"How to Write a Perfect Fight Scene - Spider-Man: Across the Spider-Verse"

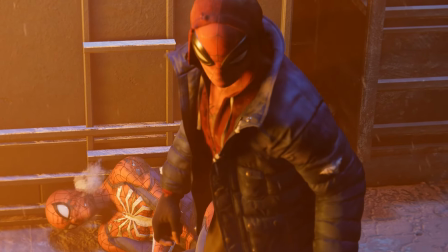I hope you know what Miguel says so I don't have to repeat any more about this,
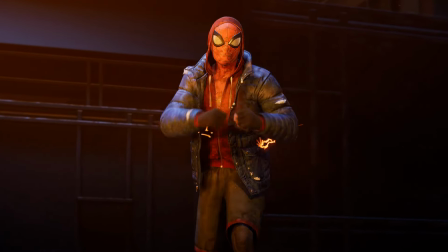but I will say that it really shows the progression of Miguel O'Hara, as originally he was trying to reason with Miles,
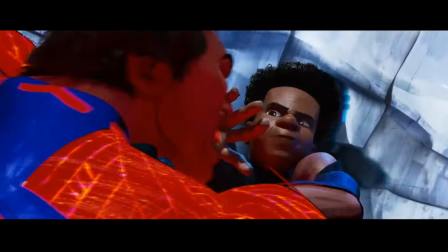but now is full-on traumatizing him with the words that not only is his identity fake and that he's a fraud, but that whether or not it was intentional, obviously it wasn't, Miles is the reason Peter Parker is dead,
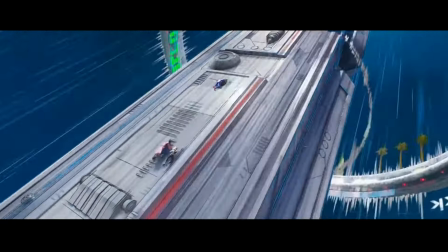and that Spot exists in the first place.
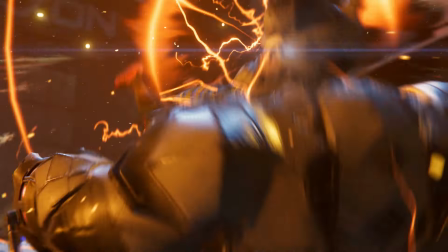And also that he will be the reason for his dad's death, as he realized the people he thought were his friends lied to him and betrays him.
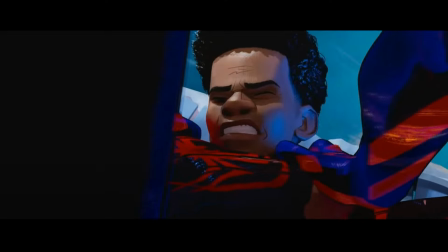It's an extremely heavy scene that leaves Miles with little room to do anything. But remember how I brought up the fact that little moments matter?
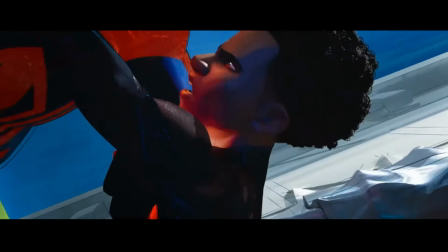There is a split 1 second of Miles realizing that he can conduct energy off of Miguel's suit.
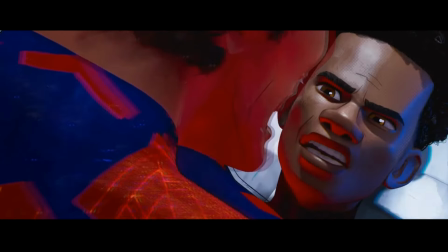It's only a realization that he has an opportunity to escape which, believe it or not,
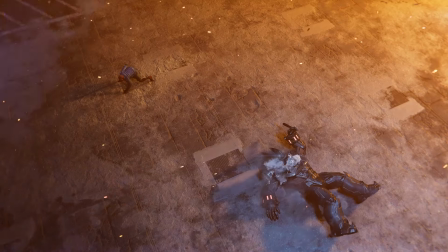I can't show it because of copyright, but this is the moment the music kicks in once again.
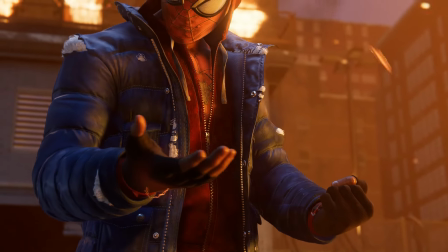The music, if you haven't caught on, is Miles' emotions during the scene, as when it's not in his favor,
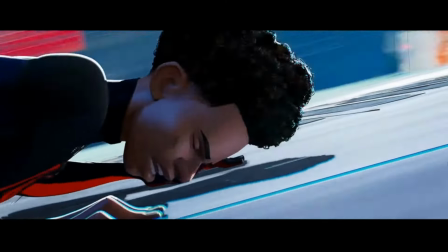the music dies down and loses focus, just like how he does when Miguel tells him that he's a mistake.
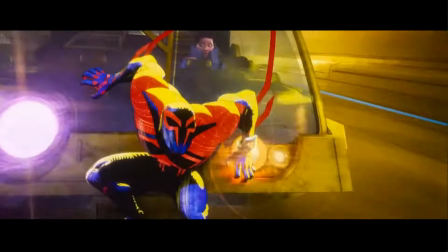The music is continuously stressful while Miguel and Miles are fighting because Miles
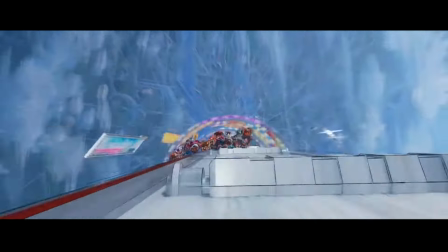himself is worried that his plan might not work and that he might let his dad die because of it.
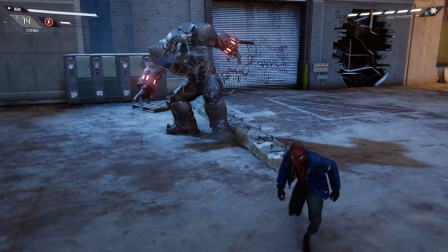If you were to just listen to the track without the visuals, sound effects, or talking, you would still be able to understand the emotion of the piece and who's winning in that moment.
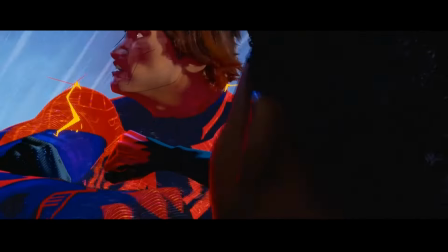So when Miles has his opportunity to get away, the music ramps up in a buildup that takes my breath away each time I watch it.
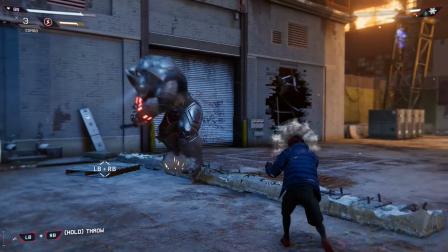A perfect use of music and shows its capabilities,
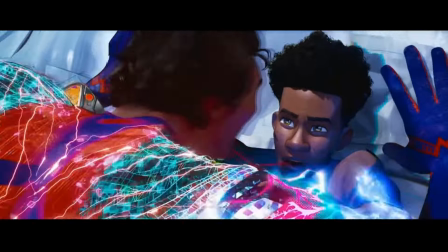while the visuals keep the audience hooked in with the intensity as the speed of the train keeps the scene feeling like it's not slowing down whatsoever,
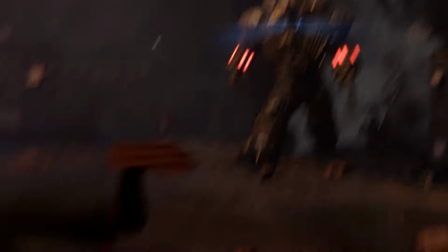as it leaves your brain scrambling as it throws more stuff at you.
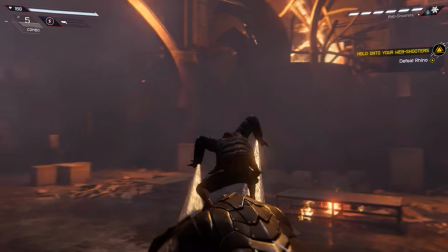But everything all of a sudden becomes clear when you see Miles spark some energy out of Miguel's suit, because the movie knows you are glued to the screen and taking in everything it's throwing at you.
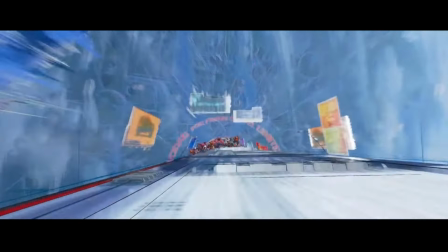So for Miles to finally have his chance, revealing his plan was to lure everyone away from the go-home machine so he can use it,
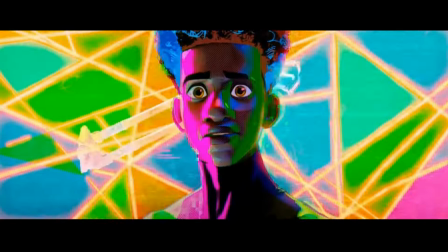all comes together in a satisfying moment that gives me chills watching it,
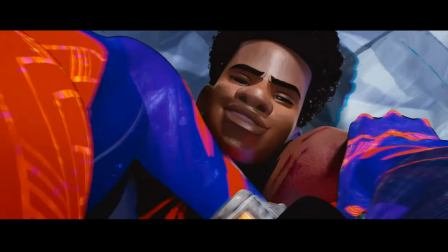as we see the contrast of the ominous whistles to now, as we realized who really is at the upper hand with this.
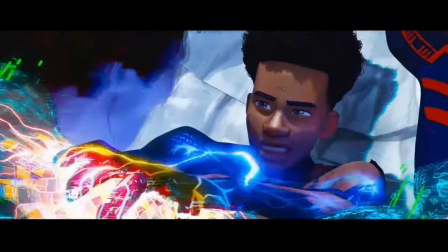As Miles blasts Miguel away after telling him that he's going to write his own story and save his dad,
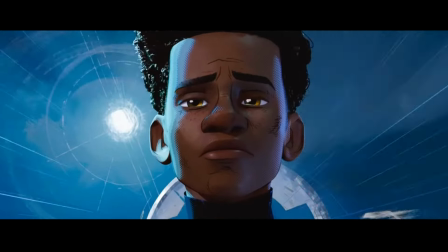as he takes one last look at the people he thought he could trust before vanishing into thin air with a heroic jingle,
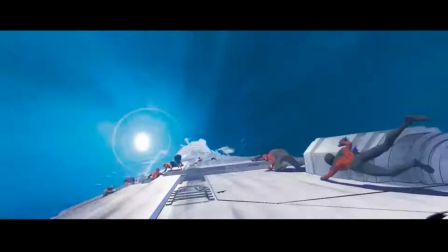all of a sudden to be disturbed by Miguel's persistence.
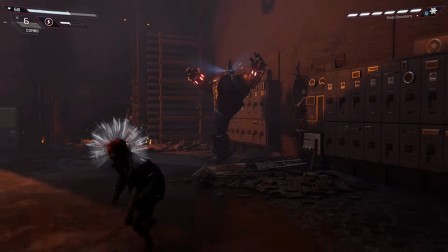This specific scene, without diving into the rest of the movie, is probably one of Spider-Man's greatest moments,
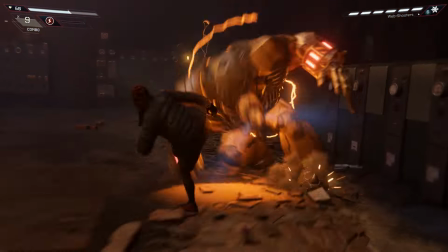not just a part of the Spider-Verse franchise, but of all time. A scene that rivals the likes of the leap of faith from the first movie,
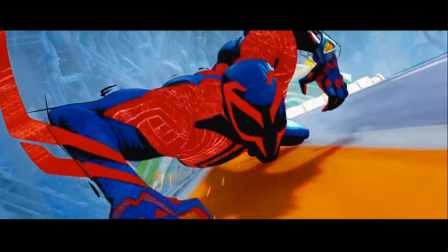but too hard to compare to each other because of how different yet still effective they both are.
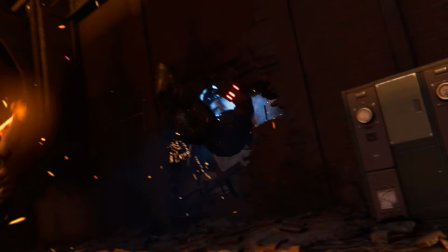It still lets you see through the perspective of Miles by listening to the music,
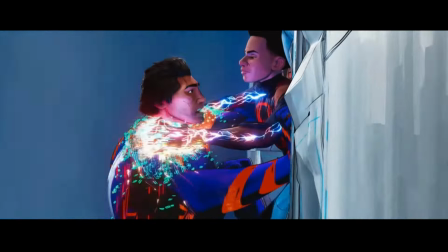and it grabs you and doesn't let go as it throws a lot of stuff at you that is still digestible for your brain to handle,
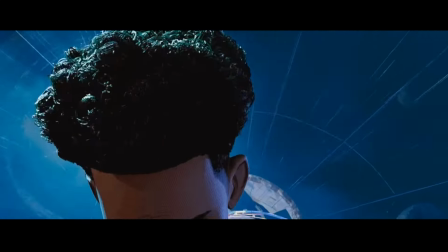but you may miss some of the implications of the scene. The Nueva York train chase is a special train fight scene that uses everything
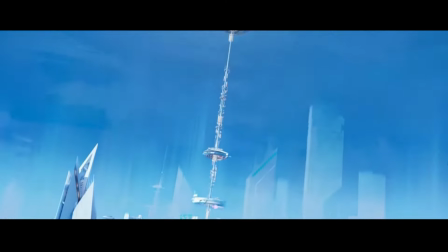around it to its advantage to be as amazing as it possibly can be,
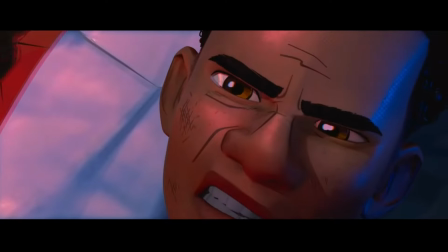subverting the expectations we had for Miles as the scene progresses. Thank you, everybody, for watching.
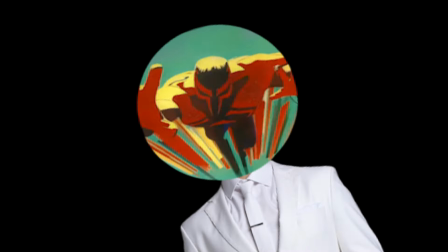I'm Enchanted. Bye.